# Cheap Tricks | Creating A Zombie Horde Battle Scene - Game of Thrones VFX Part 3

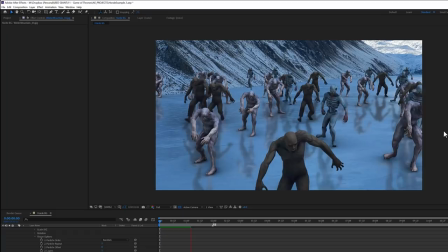Now the great part is that each of these groups is still being dragged slowly forward by its own group null,
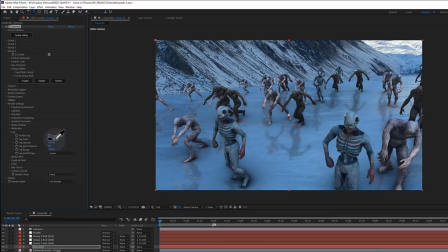allowing the fast zombies to move faster than the slow ones, but with very little input needed to make this happen. I can rotate my camera around,
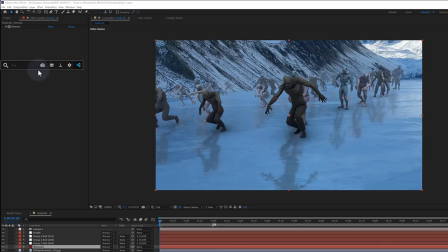enable the fog, slap some motion blur on, and then get something like this.
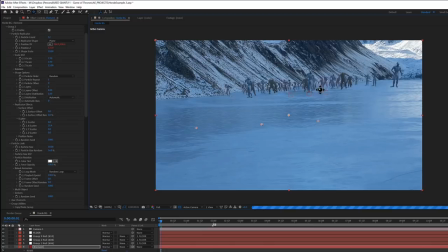Or this. Or this. Now, these guys aren't super high quality, but they work well as a horde moving together in the background of a comp. And depending on your models and the amount of time you spend setting them up, you really could get some pretty decent results.
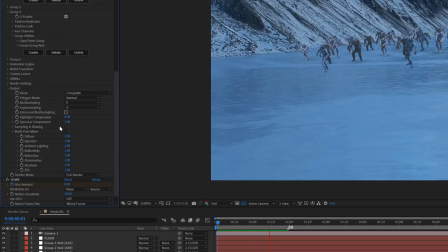And I haven't even talked about adding lights or playing with the output settings, which can all allow you to render them even better.
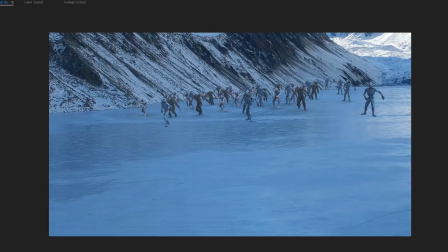Keep in mind you could use this process to pretty easily create background crowds that are cheering or at a concert or a marathon,
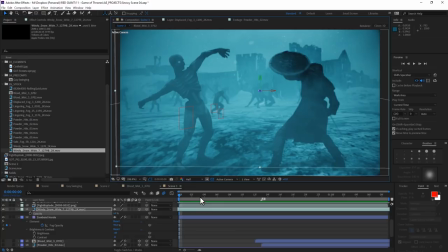maybe a fleet of soldiers heading into battle. I'm going to drop this particular crowd into the background of our original shot,
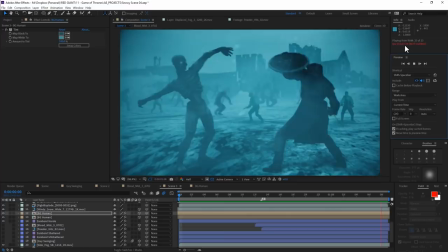and then pepper in a few of our awesome green screen soldiers just so there's some real humans in there.
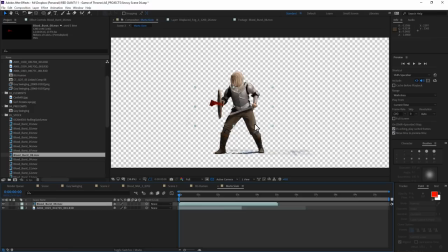And since our very own Marta was willing to die courageously for this cause, I will add some blood splatter and make sure that her death wasn't in vain.
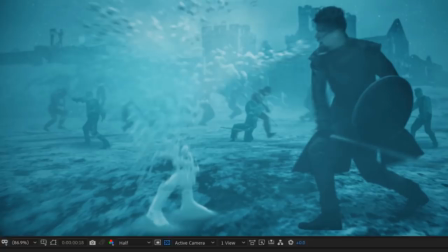I mean, if a zombie ever, you know, runs past you menacingly, look out.
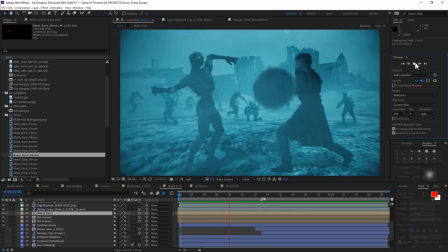Instant death. But it's all good. It's all good.
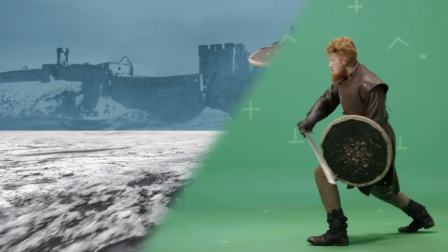I've added some snow in the foreground and the midground because why not? And I'm pretty darn satisfied with this one-hit kill mode.
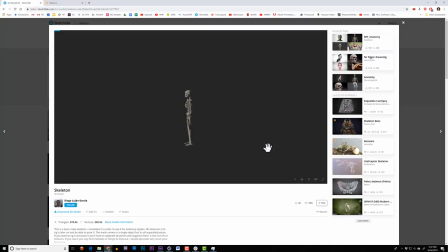But what if something were more than dead? What if you wanted to give birth to something that was just horrid?
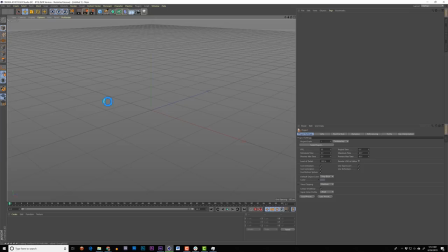Well, you'd go download Diego Luján García's skeleton model and pop it into Cinema 4D.
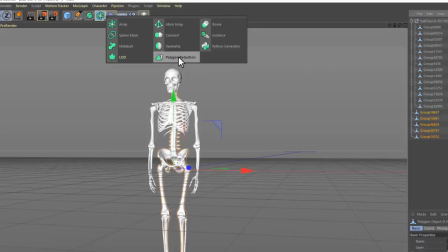He's pretty high quality,
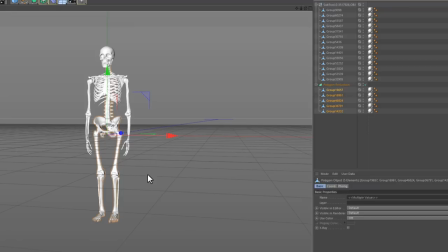so I'll add a polygon reduction group and throw in any pieces of the anatomy that I don't think will need that much definition, like his legs.
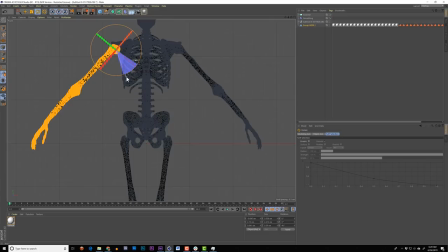Then I'll bend his arms out a little bit so Mixamo might like him more.
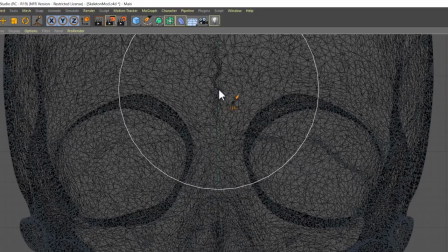I'll open his jaw and then use the mesh brush to make him look a little more sinister.
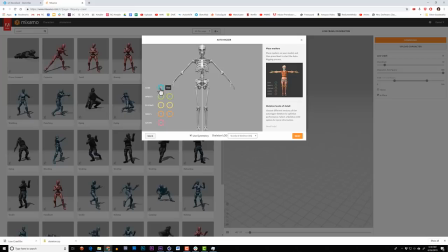I export this OBJ and import him to Mixamo. And luckily, he maps.
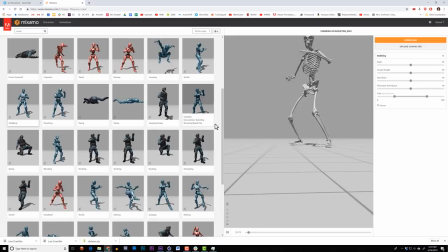His hands didn't really work out, which is something I've run into before, but I'm going to file that under Not Crucial for this piece.
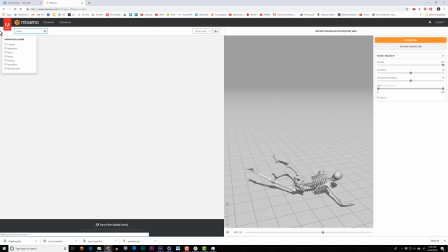And there are so many fun Jason and the Argonauti things you could do with an animated skeleton,
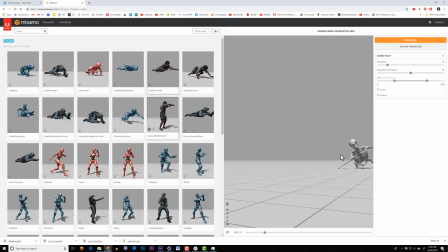but I'm thinking about one particular moment in Game of Thrones, so I think that a creepy crawl works.
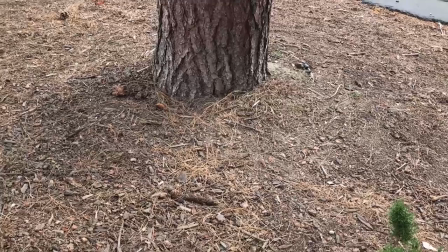Obviously, I save the animated FBX and then export an OBJ sequence of it, and go over to After Effects,
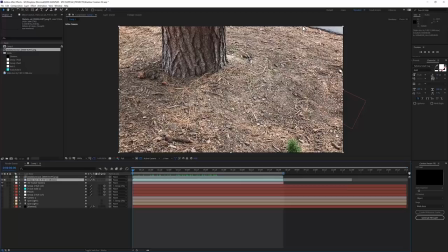where I bring in this footage I shot with my phone at my daughter's preschool.
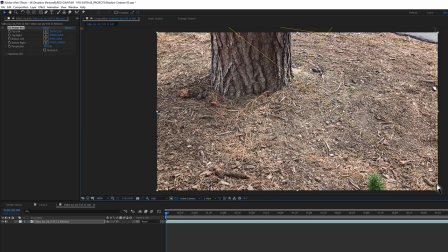There was a bit of pavement showing in the background here, so I took a still frame of the original image,
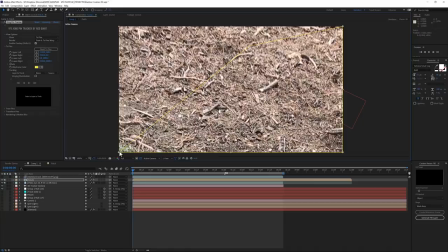created a pre-comp, and used CC PowerPin to unstretch a square patch.
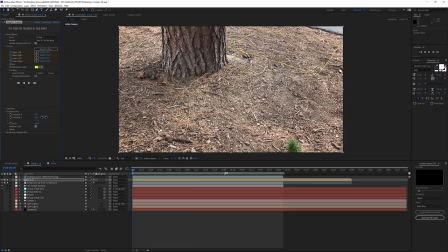And then I used Kingpin Tracker to paste this patch to the ground plane using the offset tools.
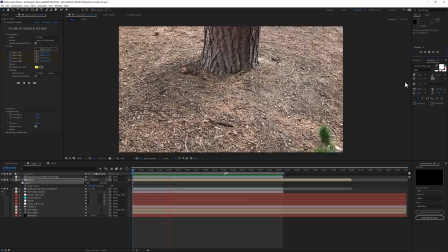None of this needed 3D tracking to accomplish, which is why Kingpin is so great for little paintouts and patches like this.
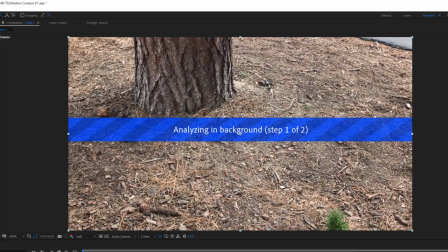Well, we're also going to use Element and Particular for this little shadow creature, so I do have to run a 3D camera track anyway.
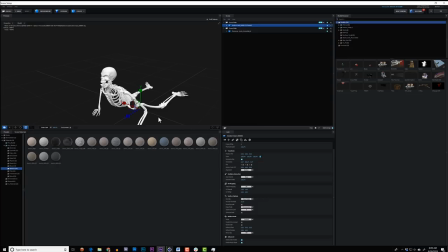I'll establish a ground plane and create a camera, and then in Element 3D, I'll import two things.
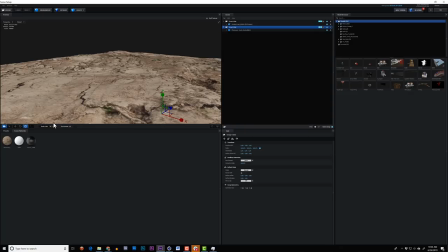My skeleton crawl OBJ sequence, and this kind of bumpy ground plane geometry. I'll apply a dark, shiny texture to that skeleton, and then on this ground plane thing, I'll make a material that has matte shadows,
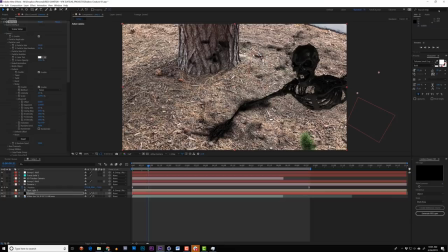doesn't create its own shadows, and receives ray-traced ambient occlusion.
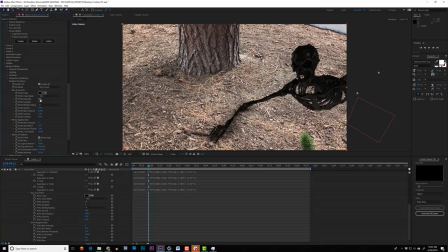I find things like this are really helpful for 3D integration because it's something that he can cast shadows or ambient occlusion onto that isn't a perfectly flat plane.
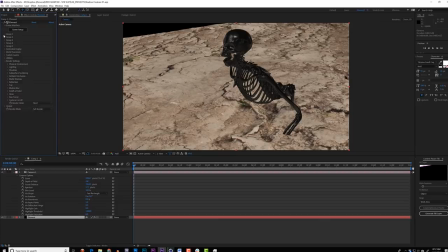And all this really helps make the contact points feel more organic. Okay, I did this next stuff a bit out of order, get over it.
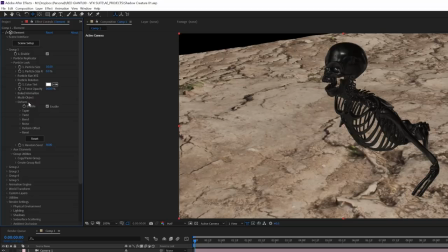The skeleton in the Game of Thrones shot is kind of warbly, like he's boiling a bit.